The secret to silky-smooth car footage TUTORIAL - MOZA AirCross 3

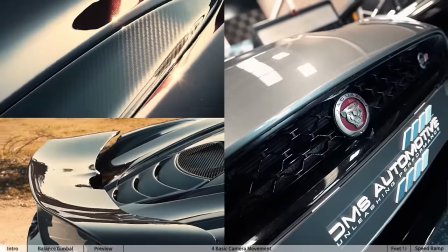i'm going to show you how i use the moza aircross 3 to get smooth gimbal footage that can even make a shopping cart go viral regardless of what
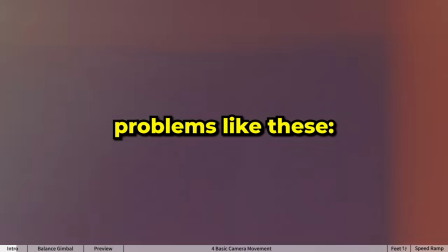gimbal you are choosing to shoot your videos with you may encounter problems like these yo
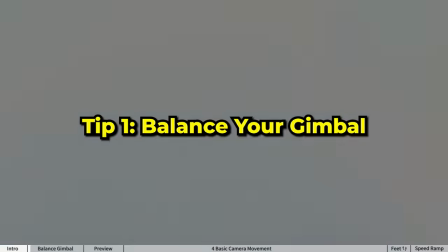my game would just which gets me on to tip one balance your gimbal to confirm you have proper balance put the camera in any position and
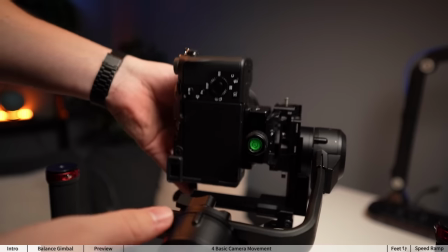it will stay still now this gimbal has a vertical sliding mount so when i do swap to vertical filming i do have to rebalance it which is
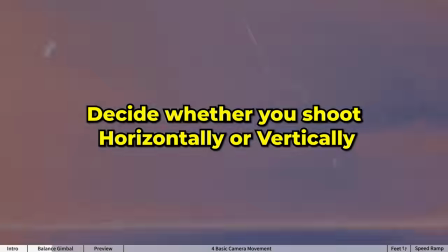half practical but also half annoying but as i mentioned in my other videos you have to decide whether you will shoot vertically or horizontally because number one it never looks good
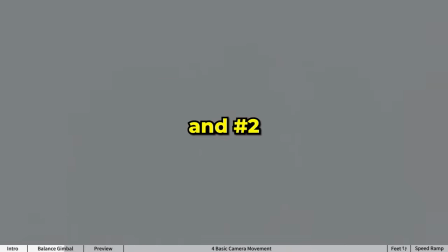when you try to fit something big into something small and number two it allows you to properly compose things for the media
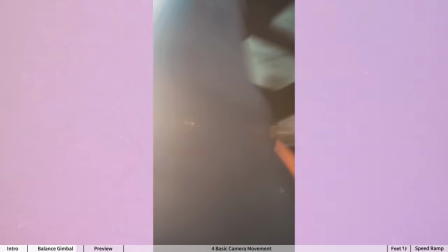that you're going to film at i find that my best videos on instagram happen when i film vertically all right time for some practical tips
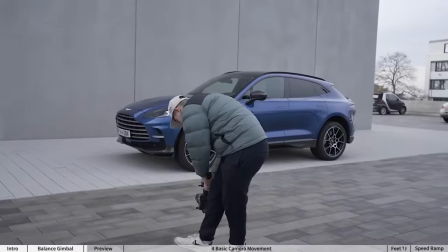tip number two is to preview your moves first a mistake i see a lot of people make is that they're trying to improvise everything i don't know what
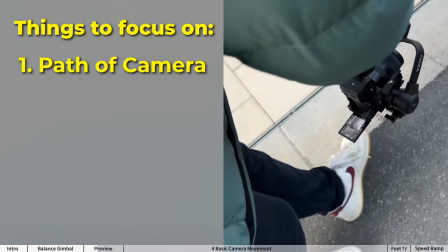i'm doing when they're filming not only do they have to focus on the path of the camera but also the composition of the shot the angle your
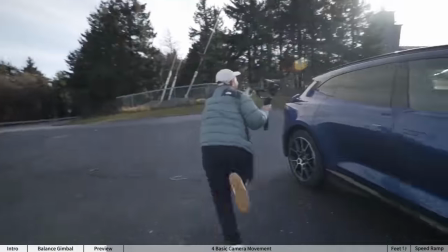foot placement so they end up improvising all of that and they'll end up filming think it's fine preview in your shots will make you more accurate
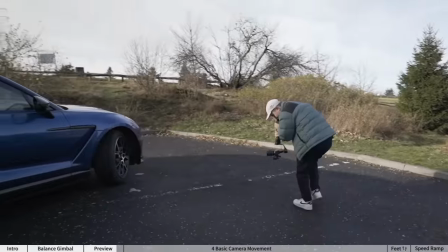and even help you find out whether you should do a push-in shot or a parallax wait parallax wait you don't know your basic camera movements
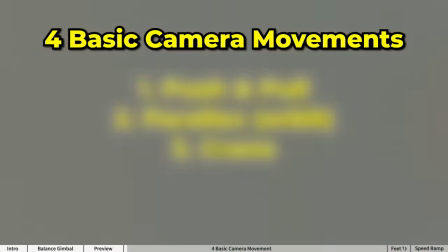uh step three is to learn the basic camera movement knowing these four basic moves will allow you to capture all the footage you need to make a
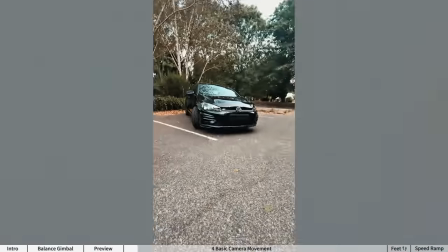decent video because you'll be able to seamlessly transition between them the push and pull always start with this shot i recommend setting the angle you
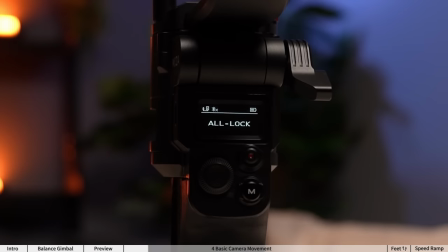want to shoot the car at and then change the gimbal settings to all locks so that you don't accidentally sway to the sides or up and down this
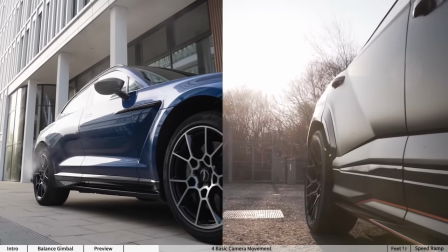prevents additional movement that will make your speed ramps look shaky another tip is to pick four locations to do it from say the front of the car the
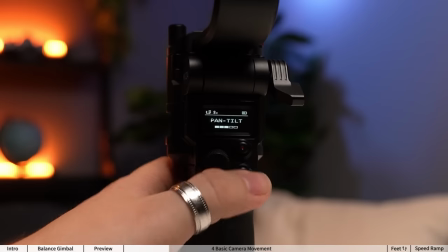interior the profile once you get good at this you can change to fpv mode and add some changes in the roll axis,
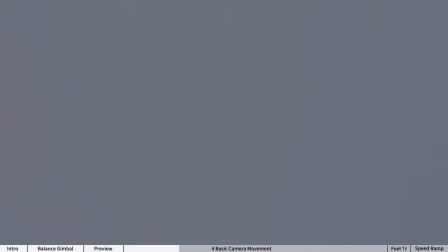the tilt, etc. to make your videos more dynamic. The second basic camera movement that you need to know is the parallax.
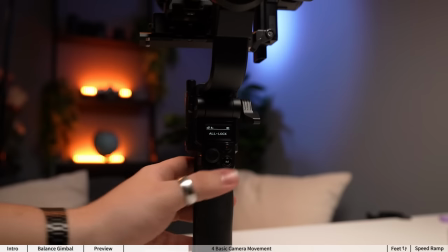This basically means an orbit around the subject. Set your gimbal to pan follow or pan only mode and try to keep something in the center.
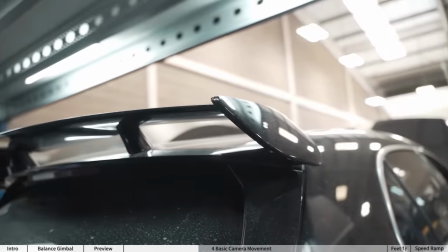It can be anything. A close-up of the car, logo spoiler exhaust, or it can be a wide shot of the car from one of the four corners.
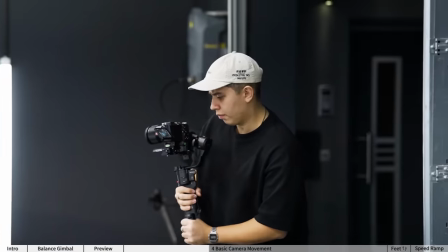My advice is to try and keep the motion consistent. You can take your time as you'll speed ramp it later, or if you shoot at a higher frame rate, you can always slow it down.
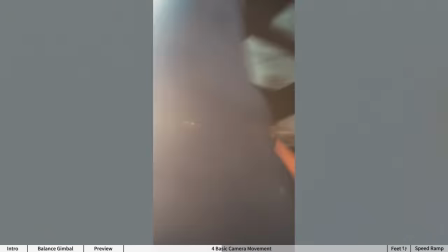The reason this is an essential move is because you can transition to and from different shots with this same movement with some simple speed ramps.
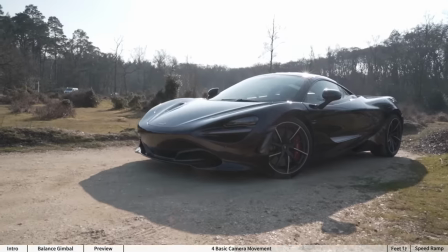The crane movement. Put your gimbal on follow mode or tilt only mode and bring the gimbal up as you tilt down or vice versa.
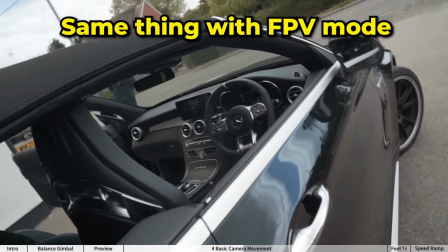And it's a nice move that helps break up the standard left to right and forwards to backwards.
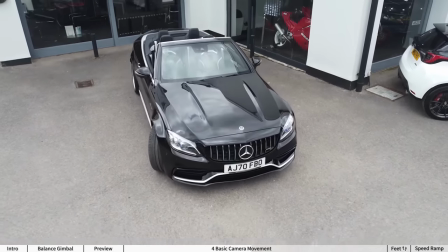But the hardest yet the most rewarding shot to get is the POV robot shot.
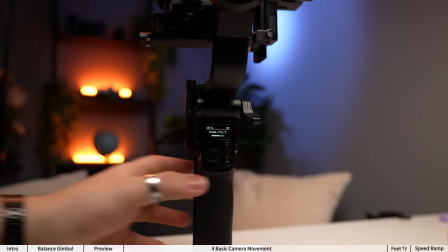I don't even know what to name it. For this one, pretend that you're one of those camera robots. Set your gimbal to POV or FPV mode and this effect is mainly done in camera.
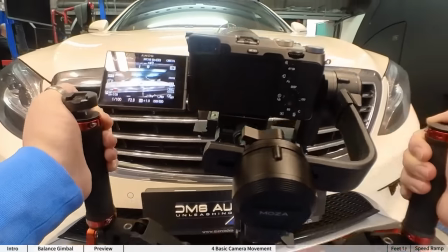Think about three or four places you want your camera to be at and then essentially you want to move to these places, stop, move again, stop and repeat.
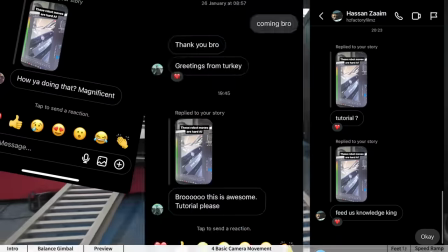When it comes to editing, you're just going to do some speed ramping. I got tons of questions on Instagram about this effect so I might do a dedicated video.